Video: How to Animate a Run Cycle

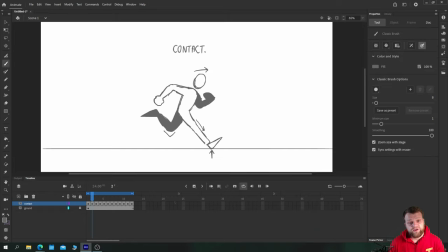So I'm pretty happy with this at the moment, but we can do a lot more if we just add some nice additional secondary animation to this. So I'm pretty happy with the way this looks. I think,
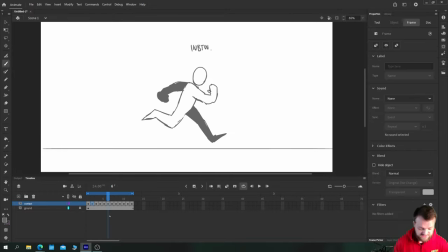yeah, I think I'm pretty happy with the way this looks, but it needs some additional animation on top. So we're going to rename this layer to main, and then we'll just do a few extra layers. I think before in the walk cycle, we gave him a hat, a backpack, and some floppy shorts. So we'll do the same to this character here.
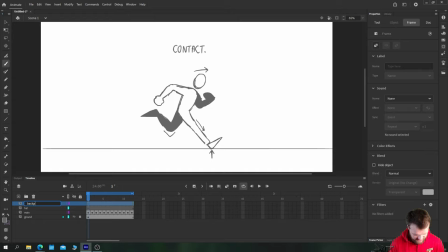We've got a hat, a backpack, and we'll do some shorts as well. So this is a great way to add visual interest to your animation with some secondary motion or reactive overlap motion.
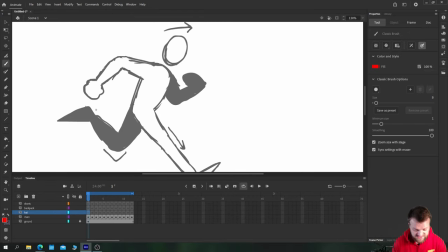For example, we had him wearing a flat cap. So let's take the down position Or let's do it straight from the beginning.
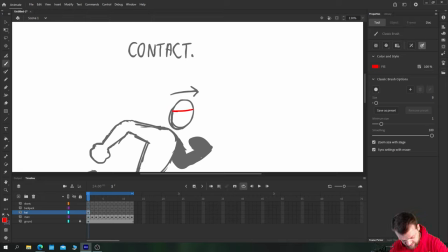Let's take our contact position. And he's running super fast. So if he were wearing a cap, the brim would be bent backwards in the wind for sure. Okay, let's turn on our onion skin as well. As he moves downwards,
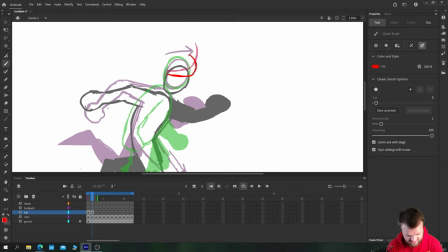I think at this point, it would try to bend down because of the gravity, but it probably couldn't because of how fast he's running. But as he moves up, like so, it would definitely frame behind, at least,
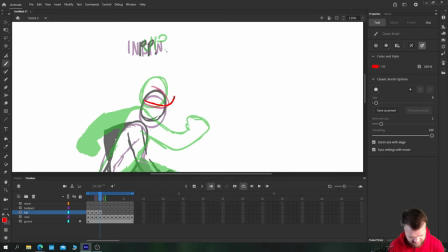begin to flop back forwards. On the up position, as he's moving upwards, it would drag that hat down. So it's now, instead of like this, it's more like this. Okay.
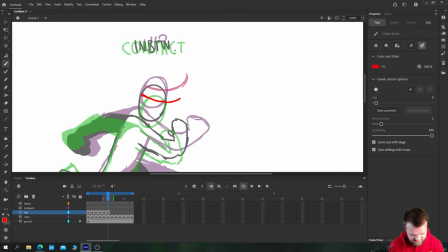Then back down to the in-between, as he's moving downwards again, it would start to bend back up. Got that contact pose. The down, pushing it even further.
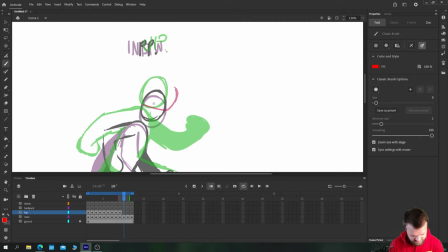As he rises up, it would start to bend back out again. Same with this passing position, start to bend back out. And we're back to the up position. Into our last in-between, where he moves down quite a bit.
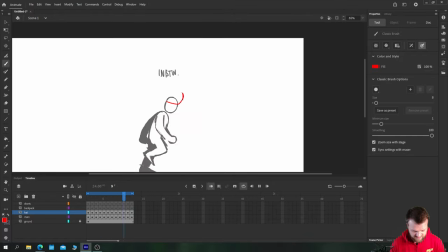And then back to the original. So we've got that flopping hat brim, which looks quite nice. It's going to be flapping all over the place, and we'll tidy up when we get to our next section. But the backpack at this point will probably be bouncing all over the place.
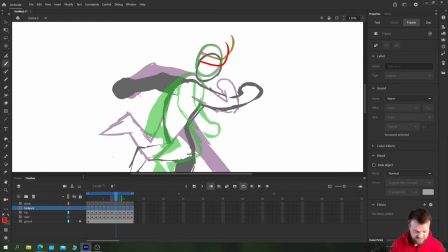If you remember from our walk cycle tutorial, it was kind of stuck to the back a little bit, but here it's going to be flopping everywhere.
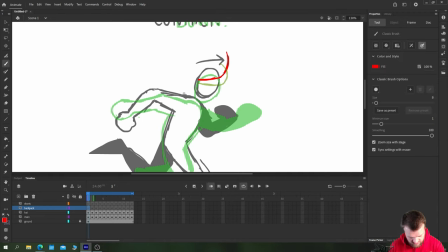So let's take a look. He's going to have his contact. Let's have the bag. Be something like this. Okay.
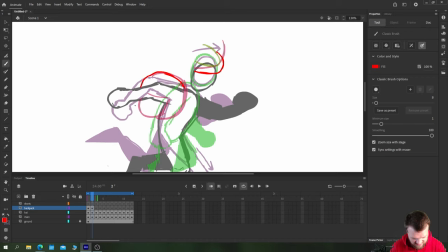Now, as he's moving down, we kind of put the bag in the same position, perhaps even a little bit higher, because it's dragging off this body. Like the body is the driving force and the backpack is like being dragged along by it.
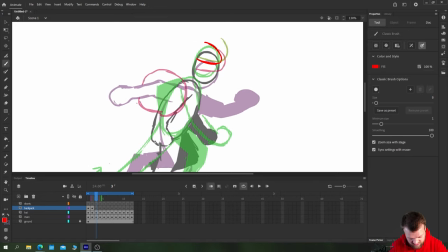Then as it moves through the in-between, we'd have the bag sort of slam downwards.
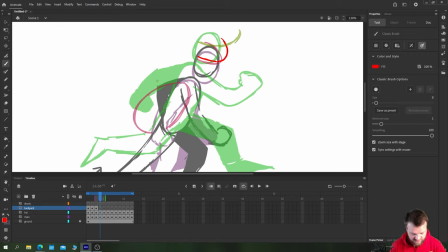Like so. And then the driving force of that downwards action would be continued as we drag
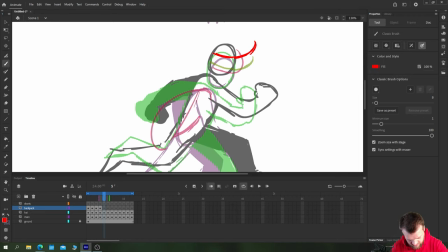upwards. It's going to rise a little bit with the body. And I think we've accidentally grown the backpack a bit there, so we'll just shrink him back down. But at this point, it's still stuck to it because the body's moving upwards. Okay. But then here, it's going to start to lift.
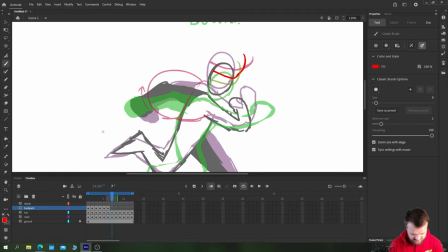Okay, so we've got that weight moving upwards. Then we're back down to our first contact position.
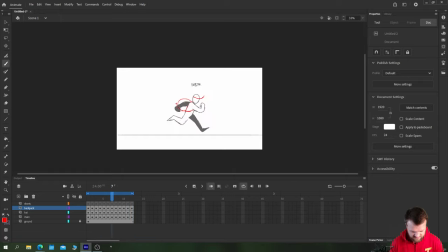So we could try copying these, seeing what it looks like. So we've got that kind of bouncing up and down motion of the backpack as well. Okay.
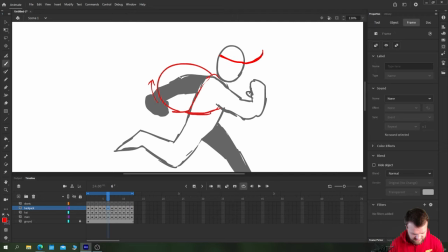Let's turn off onion skin. And whilst the backpack's fine, it's actually the other way around.
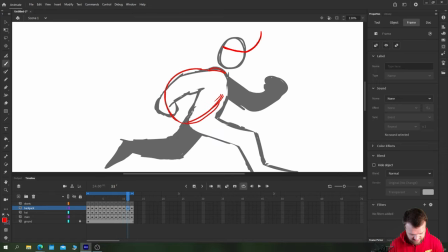You can see that kind of bouncing up and down.
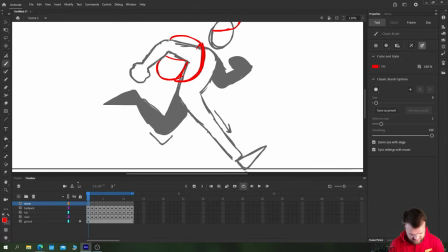Okay. For the shorts, you just need to think about which way his legs are moving.
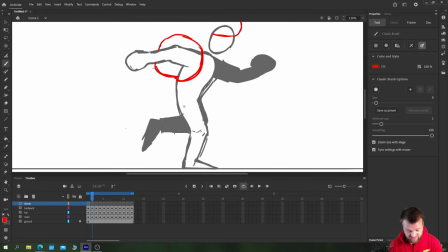If it's moving backwards here, for example, we know the leg is moving backwards here, then his shorts are going to be dragging forwards, like so.
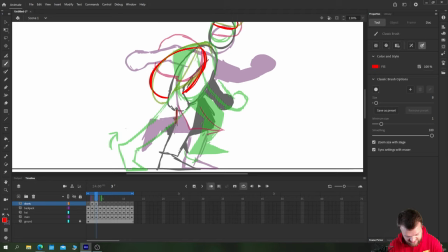Let's use that as a starting point. His shorts are still moving backwards here, so really quite fast.
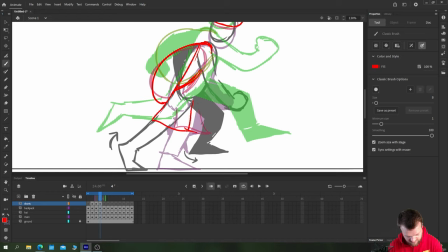So we're dragging them really far. Again, he's got some baggy shorts, so dragging really far.
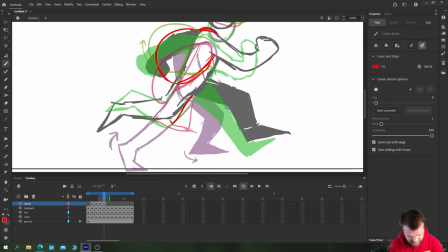At this point, however, I'd say the shorts are going to start to catch up.
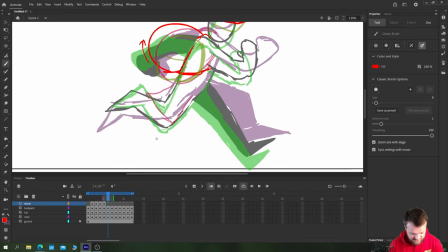So before they've been pressed against this back leg, but now as they begin to be dragging forwards, the gap's probably going to be more at the top.
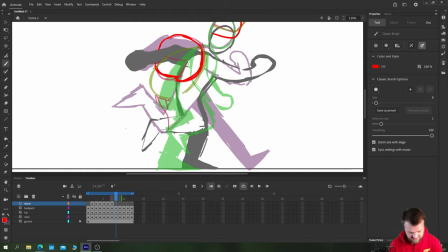Especially at this point here where they're kind of bunched up on themselves. And then here, definitely, because they're being forced forwards.
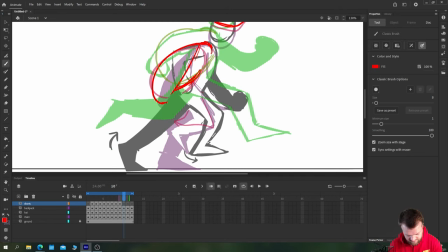Same for here. And on this pose.
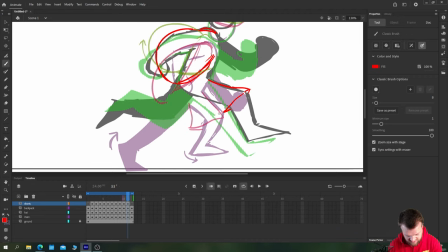And at this point, it might start to separate from both sides of the leg.
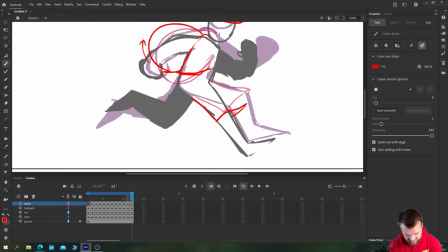And then here, it's moving backwards, so the drag all comes back to the front again.
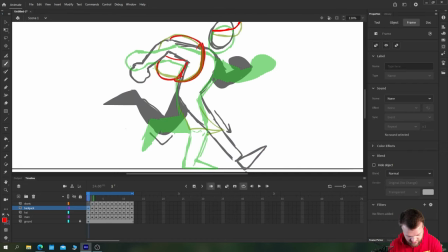Before moving back into our first position, which we now know as the drag moving forwards.
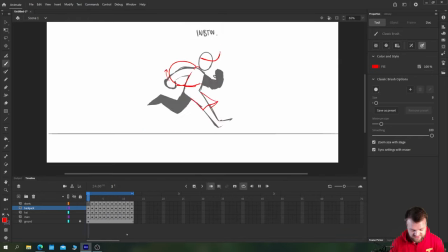So now you've got that swinging motion there on the shorts. Okay. It'll be exactly the same on the back leg, so I won't go through and do that twice. But this is pretty much it. I'd like to do some tidying up on the backpack's motion and the hat and stuff when I clean up the actual animation, which I'll do now.
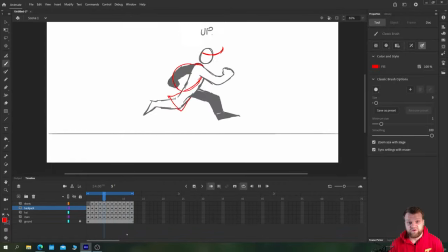The rest of this is probably going to be in time-lapse mode, but I'll explain all of my thought processes as I do it. And then just like we did with the walk cycle, I'll bring it into Procreate to do the finished thing just because I prefer doing my line work there.
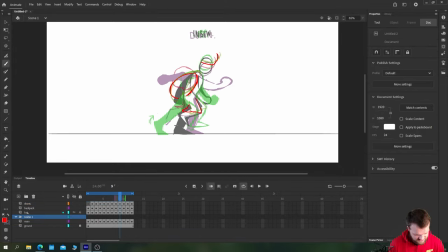So let's pop all of this in a folder. We can call that roughs. And we'll do some tidying up. I will lock and outline these layers.
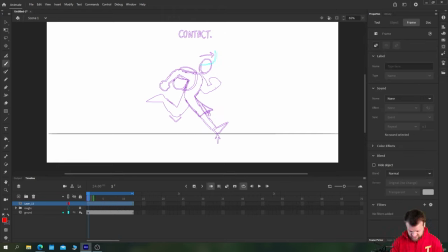And I'll give myself a new layer on top with a bunch of blank keyframes. And it's tidying up time.
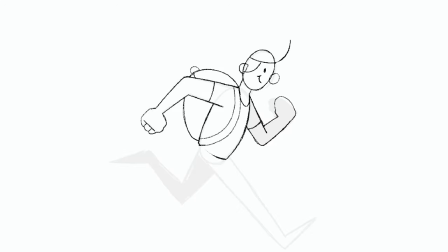Okay, so when it comes to tidying up my animations, I like to use this as a opportunity to just tie everything down.
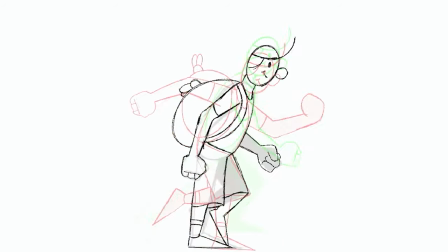Basically make sure I know where everything is going to go. Just little things like the backpack's flapping tassels and the rim of the hat and stuff like that.
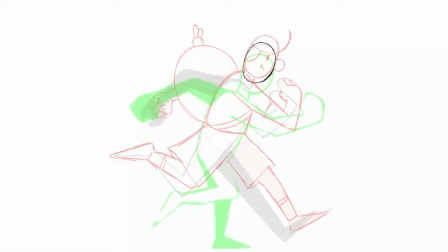This is the stage where I really sort of sort those bits out. So I'm just going through here.
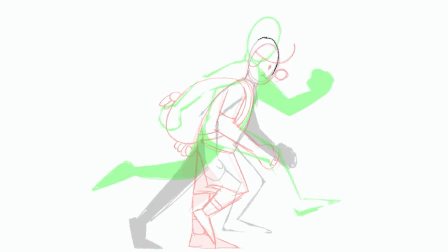Each frame I'm taking our roughs that we brought in from Adobe Animate, and once again I'm back in Procreate for this section, just to keep it consistent with the walk cycle tutorial.
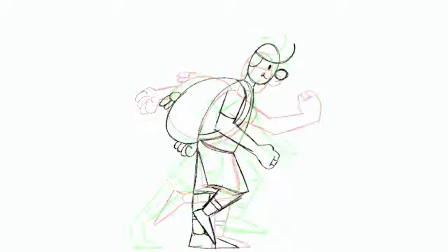I tie down everything, I make sure my lines are nice and neat, but the biggest thing I'm focusing on at this stage is
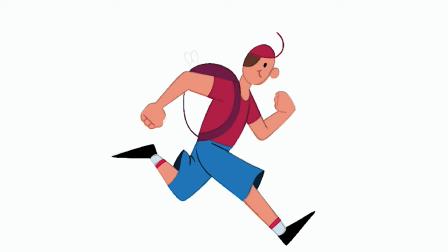consistency of size, so making sure his head doesn't grow or shrink,
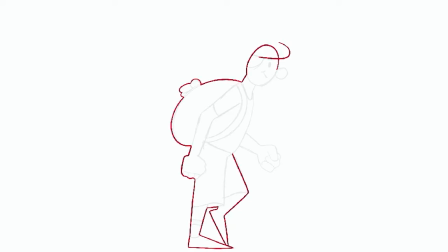same with his body and the lengths of his limbs and things like that. When it comes to adding color, I usually like to just create an outline for like I'm doing here, fill in that outline with a single color,
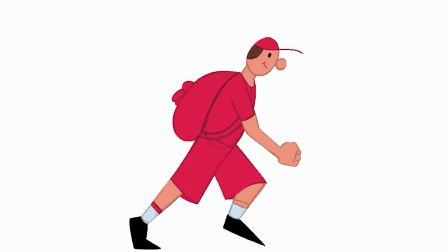and then come back through and sort of clip the content to the edges of the character and then just color in the sections I need.
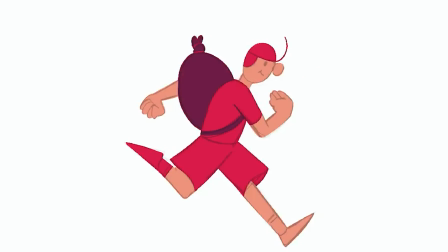This works pretty well for this simple style of illustration that I've got going on here.
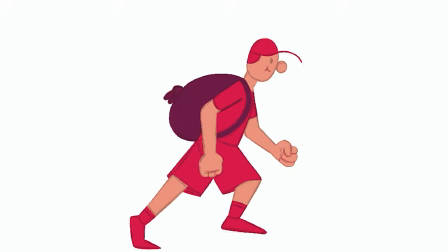So this stage is not really much to talk about. We're just tying everything down, coloring it all in, and then we can take a look at the final product.
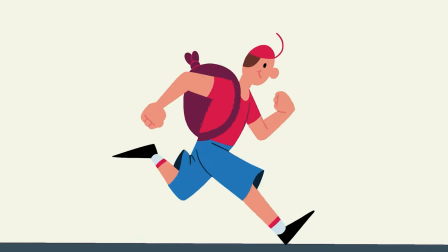And there you have it, our finished product.
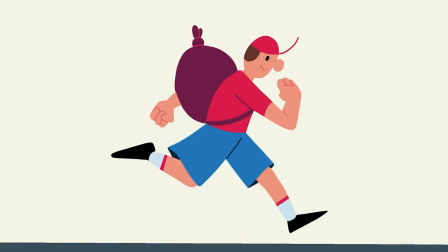You can see that adding the secondary animation of the bouncing bag, hat, and shorts really does add a lot to this animation.
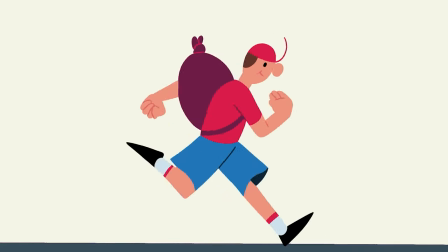Otherwise, it would be quite a basic run cycle. But this is a great way to practice your run cycles.
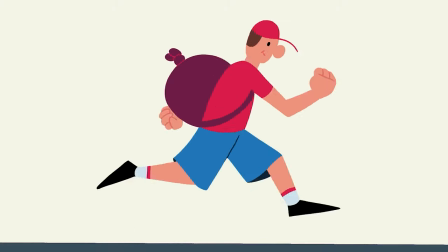Just have a basic frame series like this with some simple bouncing and you're good to go.
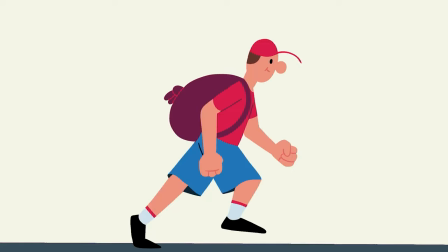So thank you very much, everybody.